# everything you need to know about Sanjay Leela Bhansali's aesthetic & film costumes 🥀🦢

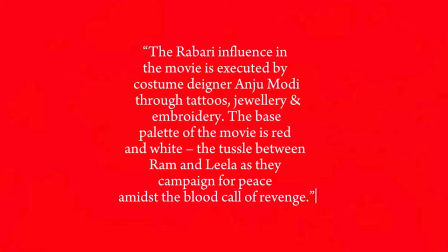The base palette of the movie is red and white. The tussle between Ram and Leela as they campaign for peace amidst the blood call of revenge.
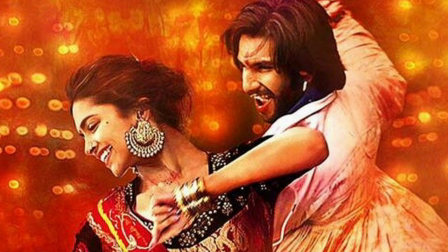All the jewelry of this film was sourced from the Indian brand Amrapali, and Ranveer Singh wore the kedu,
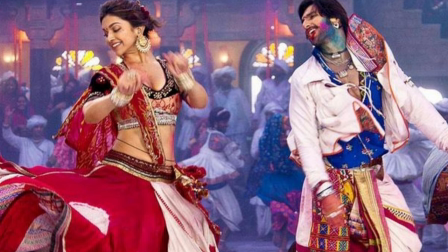a long sleeve upper garment pleated at the chest which reaches the waist, and it is a traditional dress for the men of Gujarat.
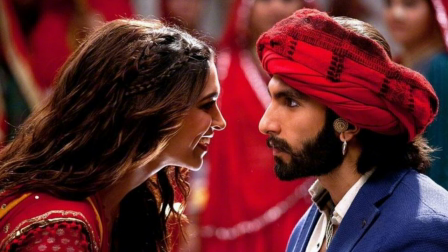He also wore this pagdi in the film, and we see the details of patchwork blouses on Leela,
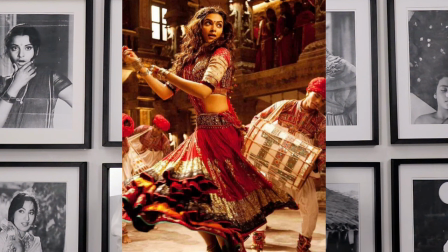which is all very referential to the culture and the heritage of the state.
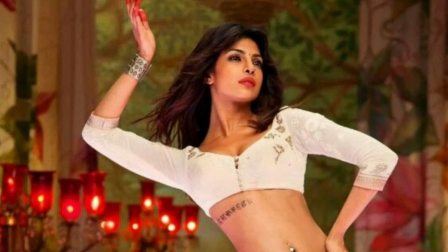But Priyanka Chopra in her cameo song in this film wore something completely different.
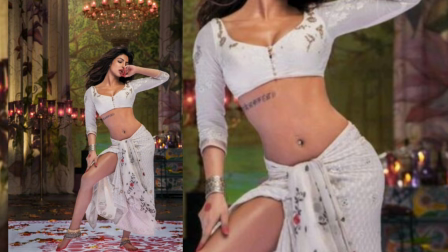He had a chanderi dhoti style skirt in silk and a low khadi blouse, and it's a very simple white outfit. This is what makes it so memorable, because the other outfits of the film were so vibrant in color.
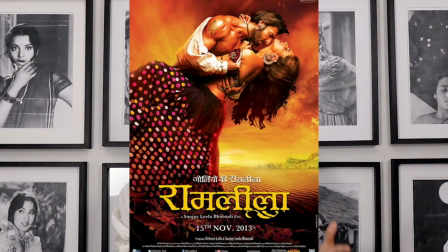It was a very striking contrast, and interestingly, a lot of these styled outfits are available for purchase on the Anju Modi website.
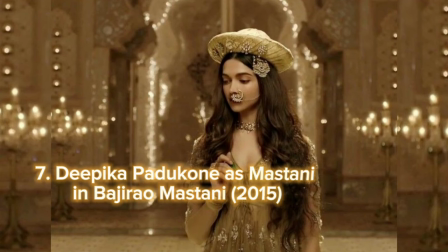Deepika Padukone as Mastani in Bajirao Mastani.
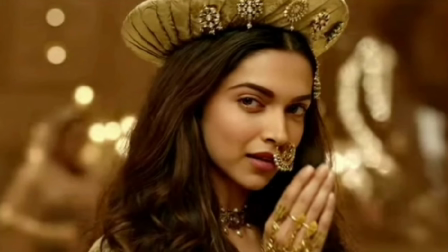Outfit that I really want to consider is Deepika Padukone as Mastani in Bajirao Mastani in 2015,
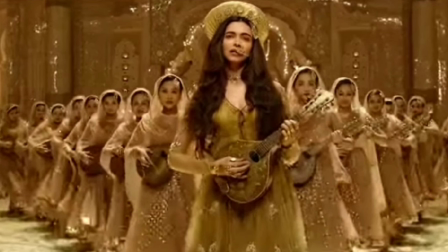and this is one of my favorite Bhansali moments, period.
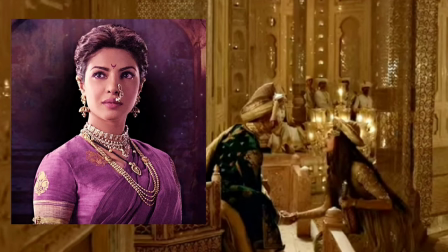Gangubai was my favorite character in this movie, but this song is just magic.
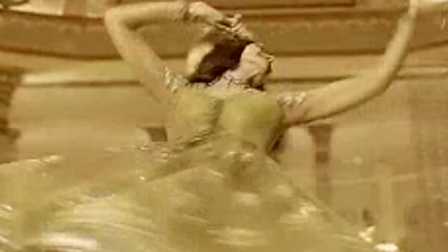Deepika, the gold set, the gold outfit, fire song, it was just beautiful, so let's talk about it.
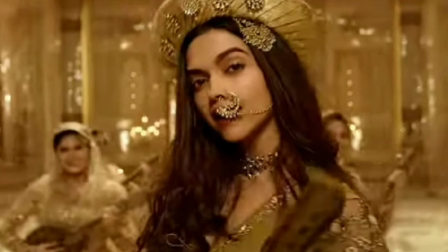Credited costume designer of this film was Anju Modi and Maxima Basu for the supporting cast,
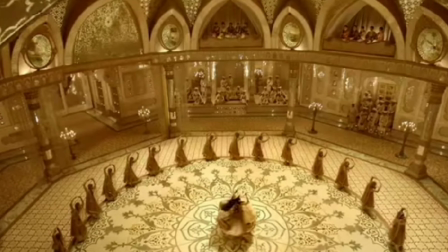and the outfit, the set design, and the gold elements in the film is just outstanding.
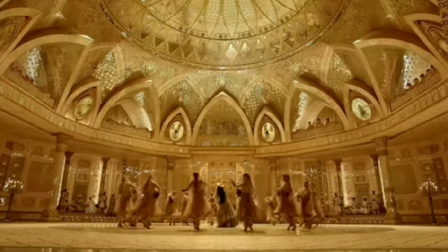The outfit looks extremely light, and I think this was done on purpose and by design. At the start of the film, there is a disclaimer that is made that says that liberties were taken with the setting and the costumes, but interestingly, this anecdote regarding this outfit is set out in the book 100 Iconic Bollywood Costumes.
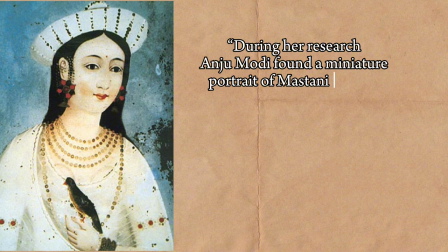During her research, Anju Modi found a miniature portrait of Mastani wearing a Persian hat, and in keeping with this,
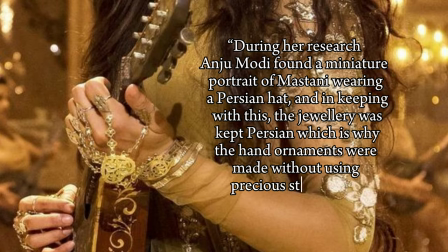the jewelry was kept Persian, which is why the hand ornaments were made without using precious stones and just with flat antiquated gold.
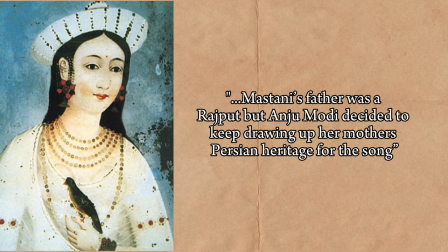Mastani's father was a Rajput, but Anju Modi decided to keep drawing up her mother's Persian heritage for the song.
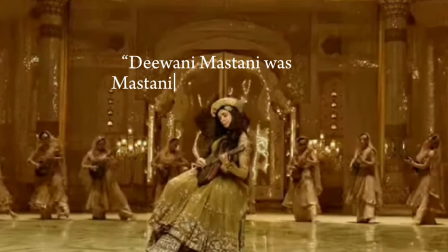The designer reportedly said, "Ivani Mastani was Mastani's first appearance at the Maratha Darbar,
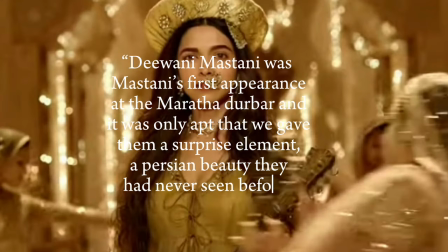and it was only appropriate that we gave them a surprise element, a Persian beauty they had never seen before." So what I found really interesting was that you can actually buy this Anju Modi style of
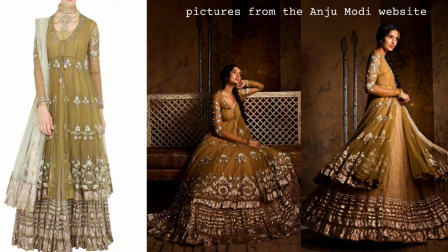outfit and some other outfits of the style from the film. So if you want to, you can buy it. The same year of the movie, 2015, Deepika walked for Anju Modi's fashion show for the Blenders Pride Fashion Week, which took place just before the film's release. The song Deewani Mastani was actually launched at this event in anticipation of the film.
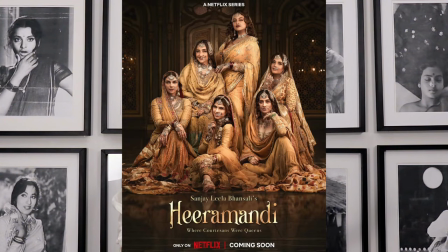Sanjay Leela Bhansali's next project is the much-awaited Netflix series Heera Mandi, and the costume designer has been announced.
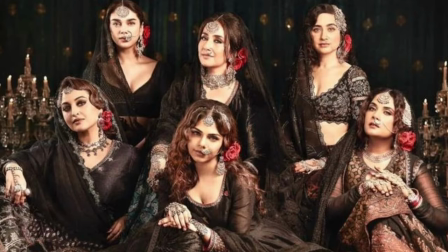It's Rimple and Harpreet.
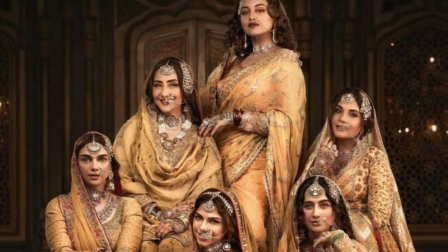Rimple and Harpreet have confirmed that they are working on Heera Mandi, and these images were released with a teaser of the series. So tell me in the comments, which Bhansali film costume and film is your favorite and why? I will see you guys in the next video. Have a lovely rest of your day.